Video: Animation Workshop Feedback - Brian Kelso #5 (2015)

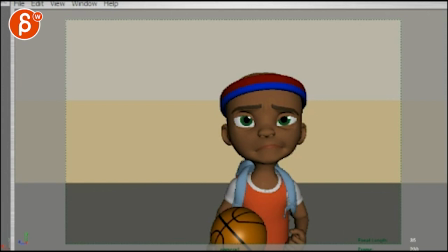(0:03)
Alright, let's check this out. I watched both.
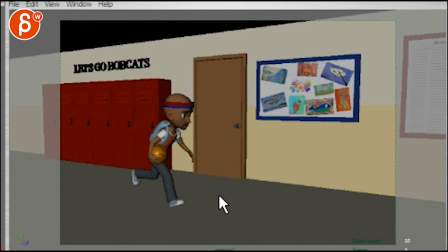(0:08)
They're great. Great ideas. I think this one, let's watch this one here.
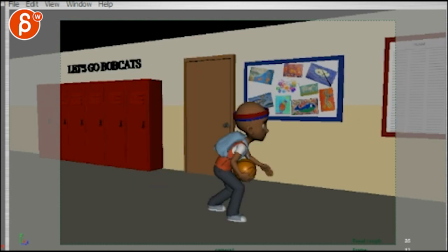(0:15)
So if he comes in,
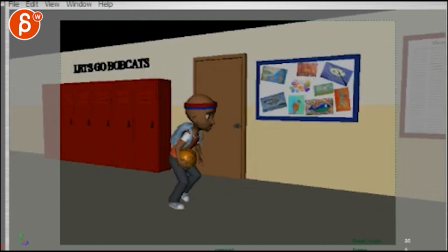(0:20)
the only thing here is that,
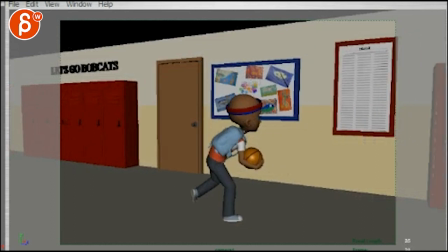(0:24)
I know this is just rough blocking here, but it feels like he's sliding here and you want to have a bigger moment of,
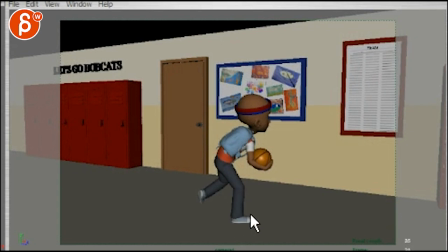(0:31)
you know, maybe at this point the leg will extend a bit more and then he can go back. gets into this hop,
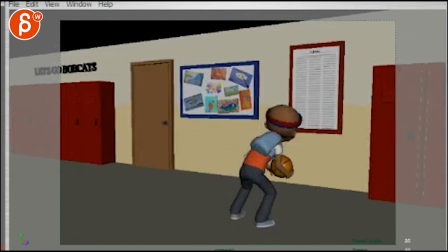(0:36)
and it almost feels like you want to do hop, hop, where it's like one,
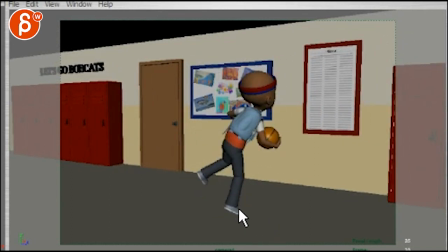(0:42)
one big one, one little one, and then take a step with the left foot to jump into that, you know,
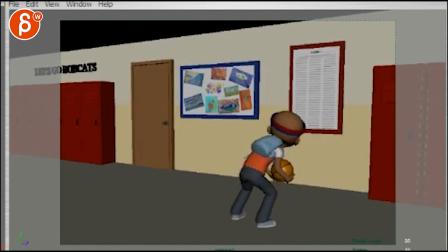(0:51)
so it's a bit messier than just plop, plop, you know,
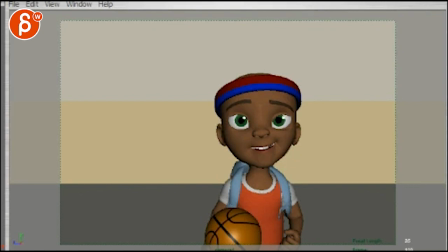(0:57)
into that, and then, And then as you said, expressions, you know, it's not quite there, but you will have eyes darting, eye darting, looking around, looking around. I think you could start with eye dart and, you know, the nose would be here and here and here. Like he's really looking, really looking.
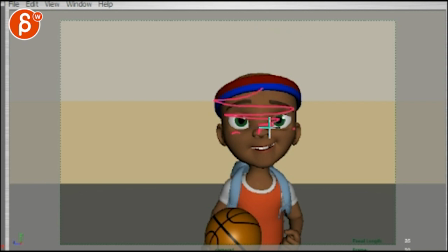(1:15)
And then so there would be like left, right, left, right, left, right, small, small, small, small, small, stop. Then it's just eyes. So you kind of amp up the intensity of there's so much going on. And then the head focuses and we focus more and more and more on him. and then eyes are doing the darts and the eyes just kind of stay frozen and
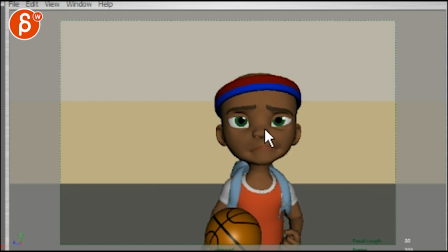(1:34)
we beat and there's a beat and then you have that and I think at that point the head will kind of lower you know it would be awesome this is this is too bananas I'm just saying and don't do that I'm just saying it would be really awesome if
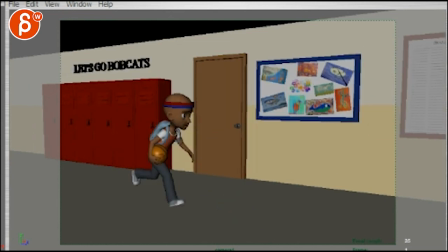(1:53)
if you if he came in here right and we're a bit more tilted over a hippie here so you have maybe two or three more steps to him and we and we were we're here with the framing and we tilt we pan with him more and as we get
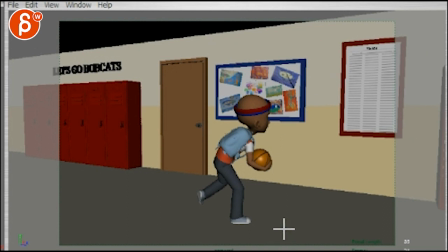(2:11)
to this again you're gonna hate me but and don't do it I'm just saying that's it this adds a ton more work but it would be really cool if you had kids kids kids you know they're all here you're
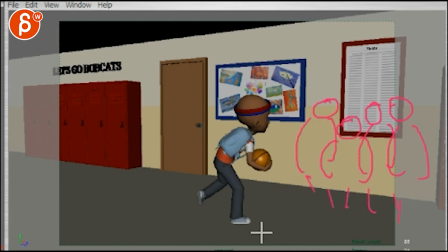(2:25)
all kind of trying to look they're excited all excited and he stops and then he does this thing where you know he looks over it looks over strength to get what's going on what's going on and they're all you know cut their kind of frenzied and happy and everything and
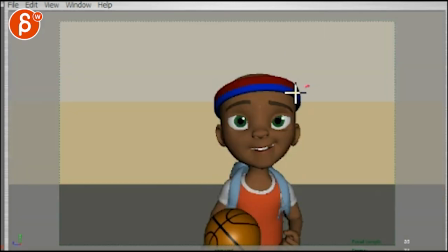(2:46)
then cut to this where we have you know face face face face again you know like don't do it i'm just saying this would be really cool like this in a movie i hope you really need to have that and you see his head jump up jump
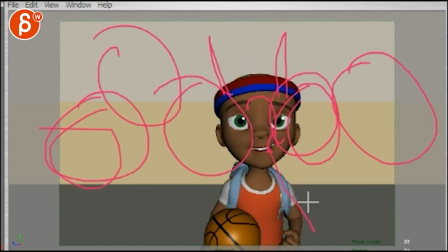(3:01)
up like maybe once and then he kind of sneaks through and pushes through and those faces go like hey hey what's going on or they're all excited for him too like maybe maybe they all made it right and they're like hey like he pushes through and then they go up go away and
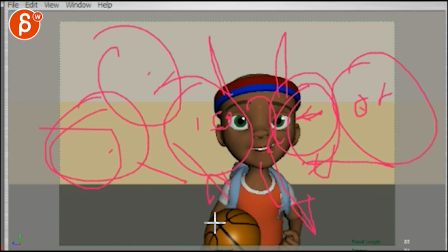(3:16)
they let him in like come on come on that they tap on his back no actually they don't sorry sorry they wouldn't like they go like hey hey hey and then they see it's him and they all kind of calm down and they kind of take a few steps back so you only have like a head here head here head here and you wonder like why are they why are they so calm
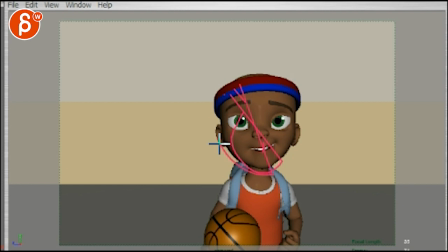(3:36)
and then he comes closer and that's this whole thing that i said before look look look look and we know we know that he didn't make it because these guys suddenly calmed down and went uh oh and then he has this whole thing he goes oh he's all disappointed and then
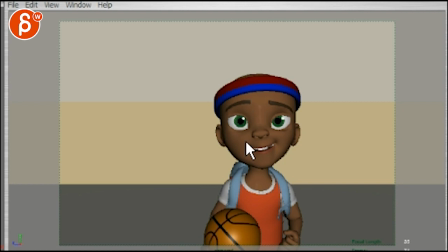(3:51)
you know because some great acting thing where he looks down and looks kind of embarrassed to his teammates or whatever,
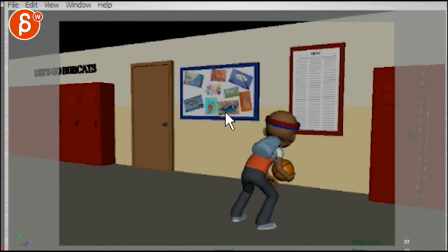(3:58)
and he looks down again and starts to turn, and then we're here, and then, you know, and then the framing would actually be... Sorry, I gotta move this guy over.
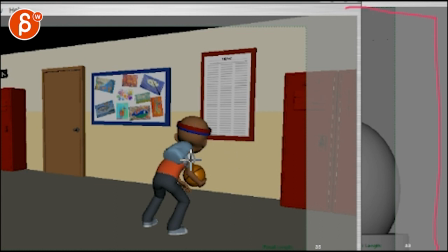(4:09)
So your framing would be here, so you still have all that, and he would be here, all the kids would be here, and he turns around and walks out this way. Actually, no, I take it back. Sorry, sorry, I take it back.
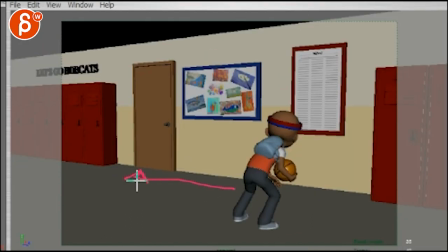(4:22)
I think it would be better if it's still here and he walks this way so he doesn't walk into a new direction which is his new fate in his new life he goes back to where he came from which means back to the start and then as he does that he has this
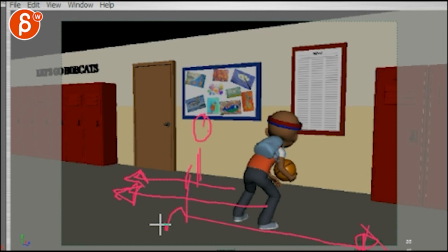(4:35)
walk and then when he walks he kind of lets go of the ball and the ball is boom boom boom boom as he walks with his head down isn't that awesome come on it would be awesome it would be so much more work um but that's just something you know And you can distill that into maybe one other guy, or not at all, I'm just saying.
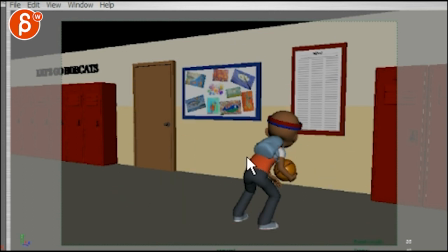(4:55)
This is kind of the first thought, like how could we make this awesome and more movie-like, and something that's impressive, and you can incorporate other characters, and you see more back and forth, and it's not just the problem of, oh, he didn't make it, but also he didn't make it in front of his friends, or competitors, and how does he react to that, all that stuff,
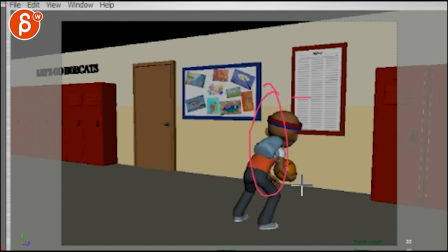(5:15)
and it's could be a cute visual, or a sad visual, like where you have all those guys looking at him and they would be all kind of taller than him. Right? That's why he was jumping at the beginning. And then he's here, smaller and it's his whole looming thing.
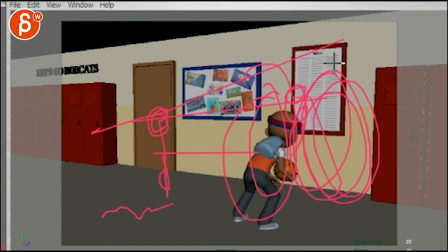(5:30)
And then the ball rolls over. Could be a composition to end with big mass here, small mass here. Anyway, that's it for this guy. And then this guy I really like that.
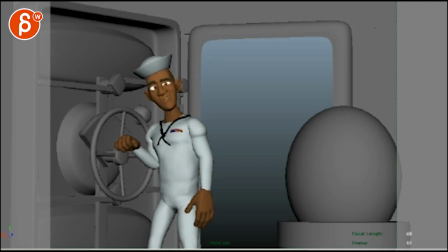(5:40)
I don't really have anything to say.
You know what I see? I see a man without a country.
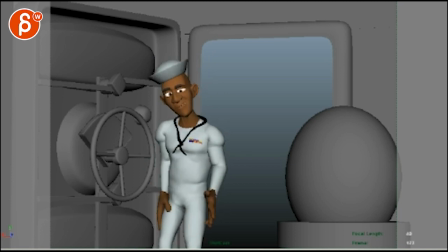(5:46)
not hard enough for this right here and maybe just maybe i kind of like this but sometimes i'm kind of like two arm gesture i'm not sure but i would definitely add a push to offset more
and at the very end it might be in sync it's not too bad not smart enough for them out there
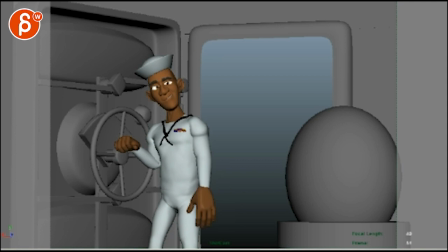(6:05) so all i do you know what i see i see a man without a country not hard
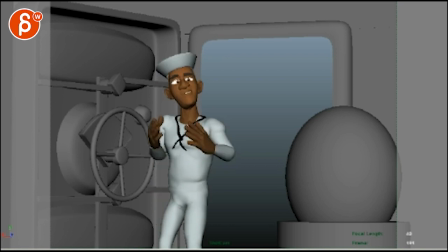(6:11) enough for this right here and maybe just maybe not smart enough for them out there
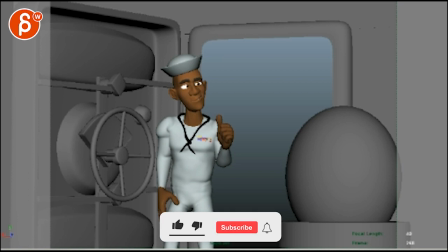(6:17)
the only thing i would say i would love for him and he goes either through like here or after that turn a
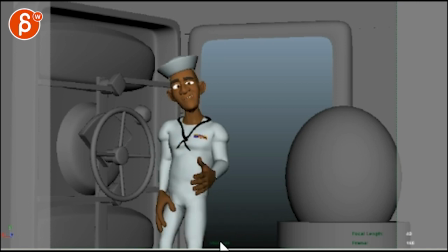(6:26)
bit more towards that guy and take one step towards him i'm only saying this because not to again add more work and screw you over but a lot of people have when someone is standing they're standing and it's like i.k
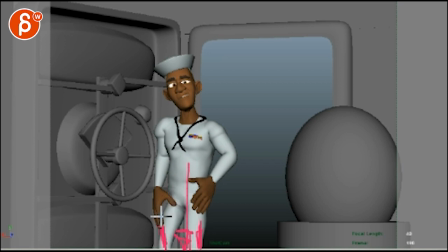(6:42)
legs bolted to the ground and they're too afraid of taking steps because it adds weight shifts and problems, right? But it makes it always very, very static and I think even if it's just one, you know, if I'm scrubbing through this, I don't see any steps and in real life, you know, he may be taking an adjustment step or a step forward because he wants to engage him,
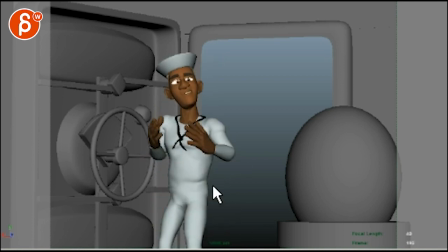(7:01)
you know, I feel like, or he wants to confront him or challenge him with all this and maybe with that step towards the character, it's also a symbolic step towards him as a challenge.
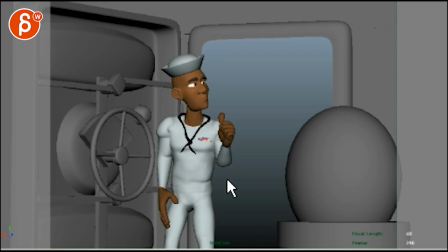(7:10)
Like, I'm coming towards you, like I'm telling you or towards you to help you, but not, if you would take a step away from him, it would be like, oh, I've given up on you, that's kind of, that's my only thought, and then if I would be picky, I would probably go a bit higher with your framing,
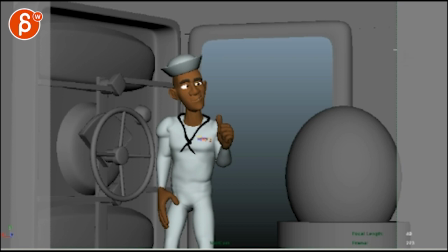(7:27)
where's my pen, there you go, I'm just looking at thirds, and you're pretty okay, I would just kind of bring, you know, the top of the hat would be here.
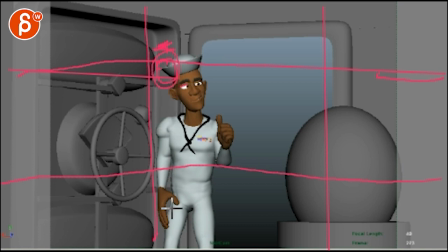(7:44)
I'd just bring a bit higher. It's not too shabby, but you can just do a little tilt up or cheat him a bit higher, but then you get too much of the knee. I would just kind of tilt up a bit, like to here. Even that would help. You don't want to cut off fingers, but I think this is a comfortable area, so you can go that much higher.
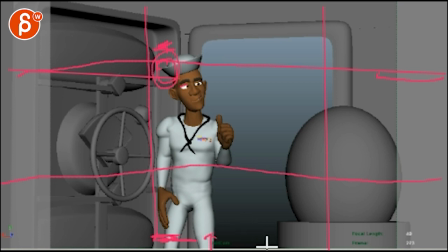(8:05)
Where's my pen? There you go. All right, that's about it, Thank you. All right. There's an email. You can sign up. You can start whenever you want. You can submit whenever you want. You get 16 submissions. Either way, a like and subscribe would be awesome. All right.